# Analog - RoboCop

At the time, at the time I didn't know that that technology actually existed because they were actually using it on Predator.
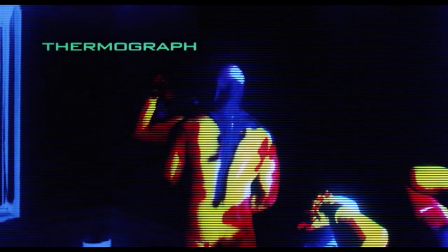[8:26]
I just put guys in leotards and painted up their leotards to look like what the heat sensing would look like. You know what I liked about working on RoboCop was that I'd go to the editing room and and they'd say hey look at the what do you think of this and and I'd look at it and I go you're gonna get an X rating on this.
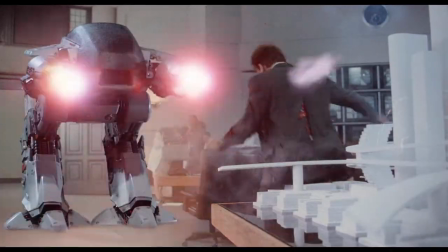[8:50]
No no no we're not going to get an x rating it'll be fine you know the sensors will go along with this you know and then next week it's like yeah we got an x rating one of the tough things about visual effects and and post-production in general um as opposed to uh like the work that that phil tippett and rob bottine does did on the film or any of their films um it's like when i tell somebody that i worked on robocop and they're like oh Did you meet Peter Weller? No. He was gone. We're so entrenched with after the fact, so a lot of times that basically that stuff doesn't flow to the top. I mean, in other words, see Rob Bottin and his crew basically, you know, bolting him into that suit. You know, that's the stuff that always hit the news and always hit everything and whatnot. But imagine RoboCop if those graphics just didn't work. I mean, part of that scene of him waking up and the timing of a lot of that stuff,
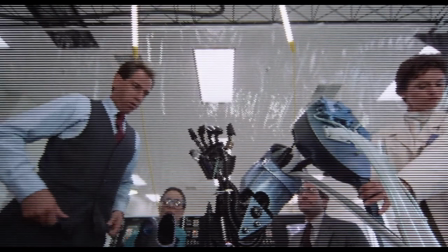[9:56]
too, I mean, especially in terms of the RoboVision, it really helped make that character really seem like he was, like, alive to me. It's done in such a nice, believable way, and the work in it is very, very subtle.
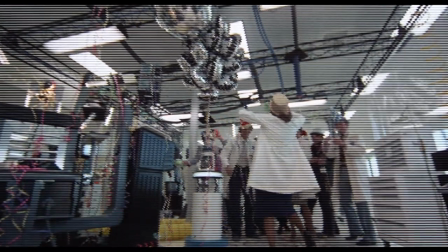[10:06]
Pete was always really a great person to work with the optical printer, where he basically would take elements and really, like, art-direct the stuff.
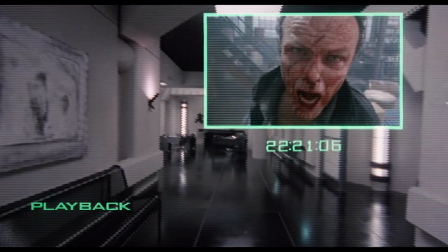[10:14] I work for Dick Jones! Dick Jones!
Those graphics are supposed to tell a specific story.
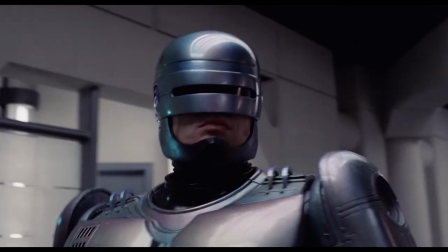[10:20]
You look at the script and say, this has to convey this.
He runs OCP! OCP runs the cops!
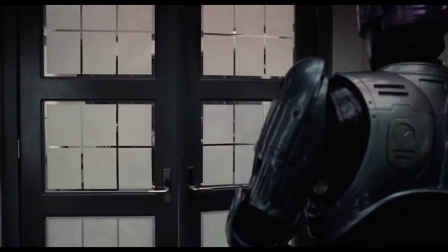[10:26]
If it wasn't for, like, the work that Pete kind of designed for that stuff, I mean, something really cheesy could have come out of that. You know, a lot of the stuff back then, we were left to our own devices to come up with a look for anything.
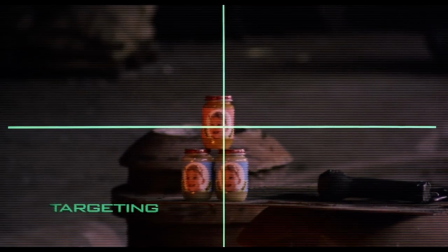[10:36]
I mean, a lot of this stuff evolved and developed by us, as opposed to a committee. I mean, I tell people now, I say, you know, there used to be a time in movie business where I used to do something, and then they would put it in a movie.
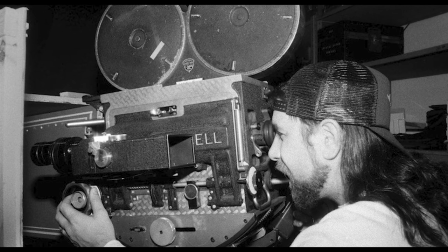[10:49]
And that was the pipeline. I think that what's missing is the sense of individualism.
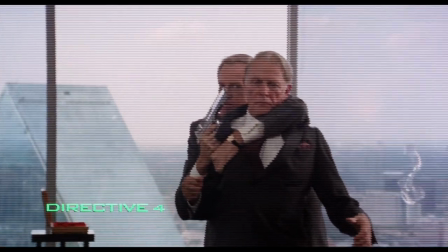[10:56]
Visual effects now are done even more on an assembly line basis.
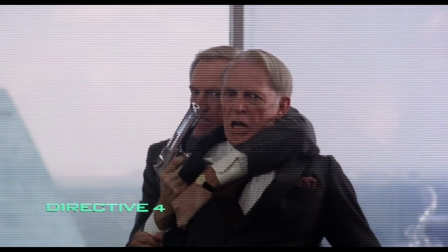[11:02]
It's better in the sense that the visual effects are cleaner, they're more homogenous, you know, they're harder to figure out, you know, where one part of it ends.
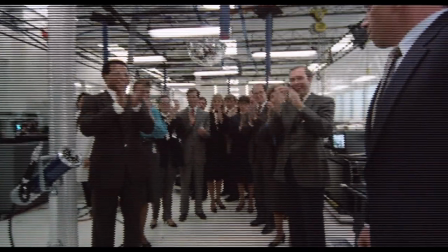[11:15]
I mean, they're flawless, you know, but what's missing is you had the ability of putting in something and learning something,
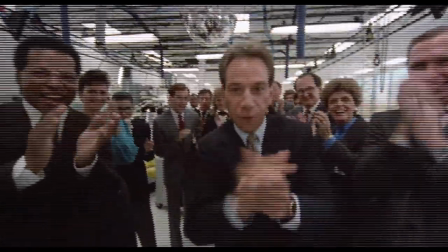[11:24]
you know, about how to make it work.
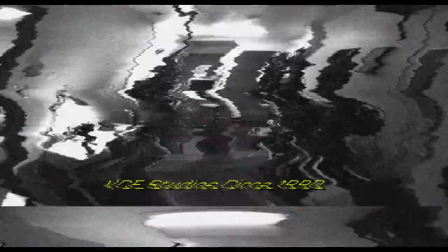[11:28]
Over the years, I mean, as VCE, I've worked on practically 300 movies.
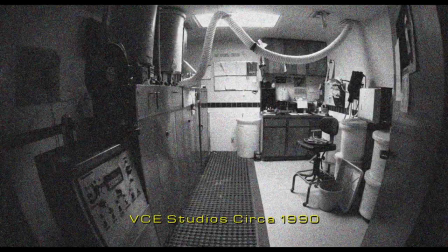[11:36]
Yeah, it was a lot of work, and it was a lot of research, a lot of learning. I really enjoy learning about film and what you can do with film and how you can work it and,
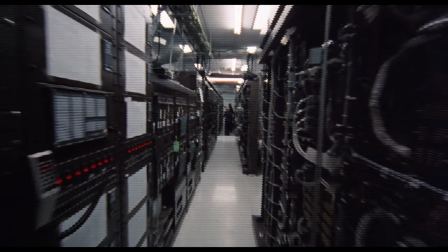[11:51]
you know. All of that kind of fell apart when everything wound up on the computer.
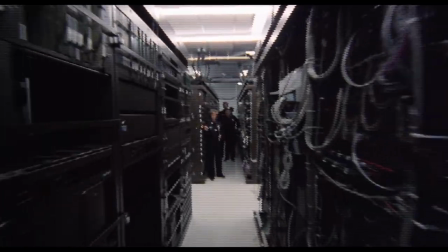[11:57]
I enjoy working on the computer. I just enjoy film a lot more. The cool thing about being involved with RoboCop is that it's one of those films that still,
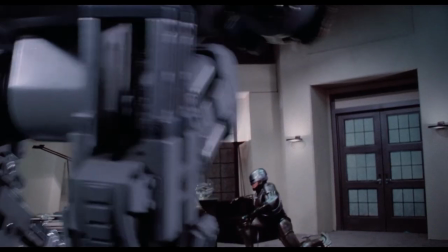[12:09]
like, really massively still holds up.